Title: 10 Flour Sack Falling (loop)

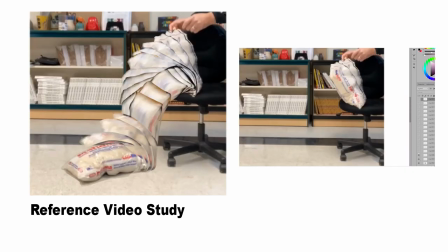Hey folks, exercise number 10 is all about a bag of flour falling. I brought footage into Photoshop to study prior to doing some sketching on paper.
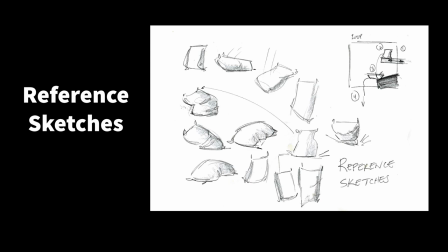I think this is really important because you don't need a fancy computer setup to improve as an artist.
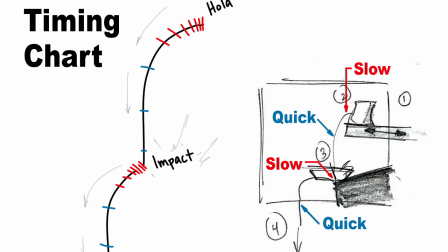So here's the game plan. I'd like to loop the animation so the bag will fall and hit something before it exits the screen. I'll include a sliding platform at the top that brings in a new flour bag at the start of every video loop.
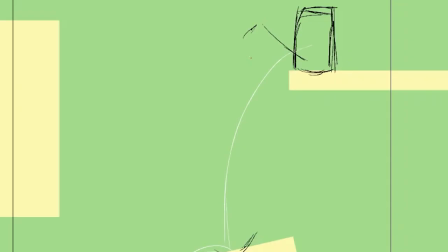In Harmony, I'm creating a layout sketch with a path of action. I'm drawing in key poses while thinking about the timing. Don't forget, more drawings that are closer together will give you slower action.
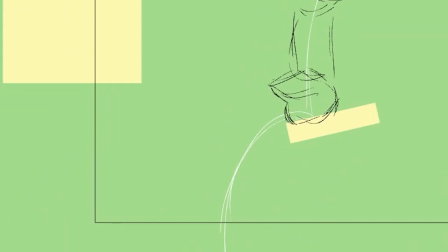More spacing and or fewer drawings will translate to quicker movement.
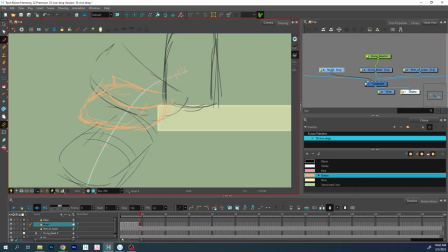Here's some real-time footage of the drawings being sketched.
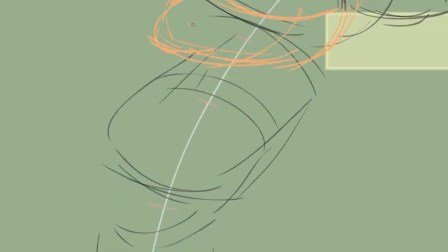I'm doing straight-ahead animation because I already have a sense of the timing that I want.
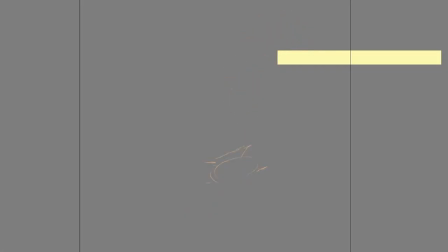And here's the final version of the rough pass.
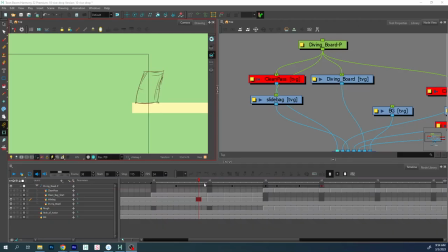Please note that I've animated on separate layers so I can have more control.
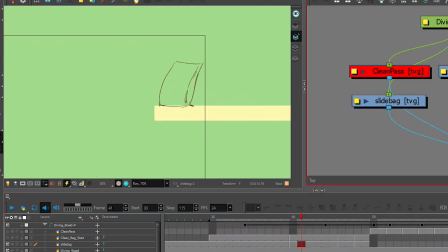As the bag enters the frame, I have the platform on a motion tween with a drawing layer that's parented to it. This is helpful to get some overlapping action and follow through into the first pass of animation
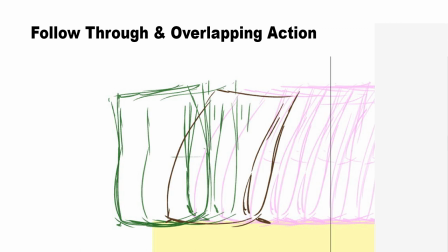while only drawing a few of the flower bags in the first segment. Here's a look at the timeline.
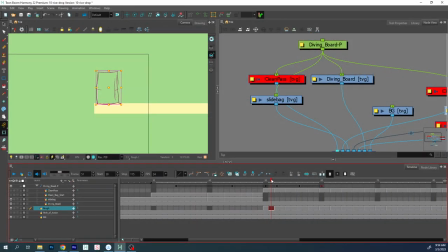In the second part, I have all the frames of drawn animation on a separate layer.
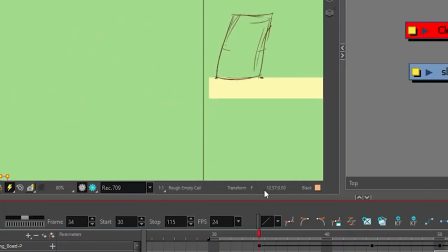I have this layer separated because there is still some motion tween animation of the platform moving as the bag starts to fall.
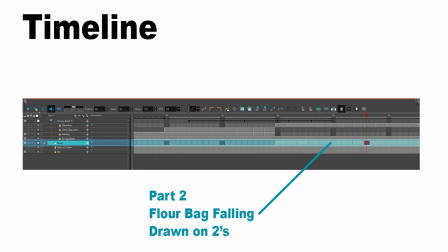Here's another look at the timeline.
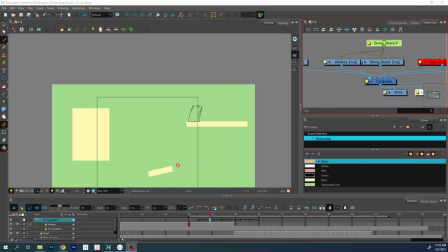So there are a million ways to do this, so I encourage you to adapt these concepts and ideas to fit your needs.
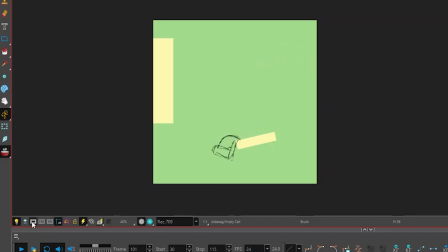Here's the final rough pass and a cleanup pass.
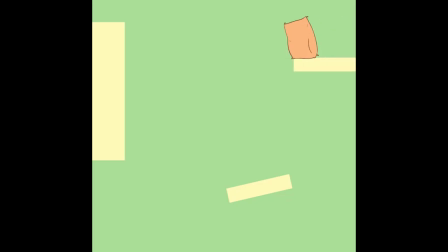As mentioned in previous videos, I hope you try to study some reference, do some sketching, and develop a game plan as you animate. Do me a favor, go give this stuff a try. Thanks for watching. Bye.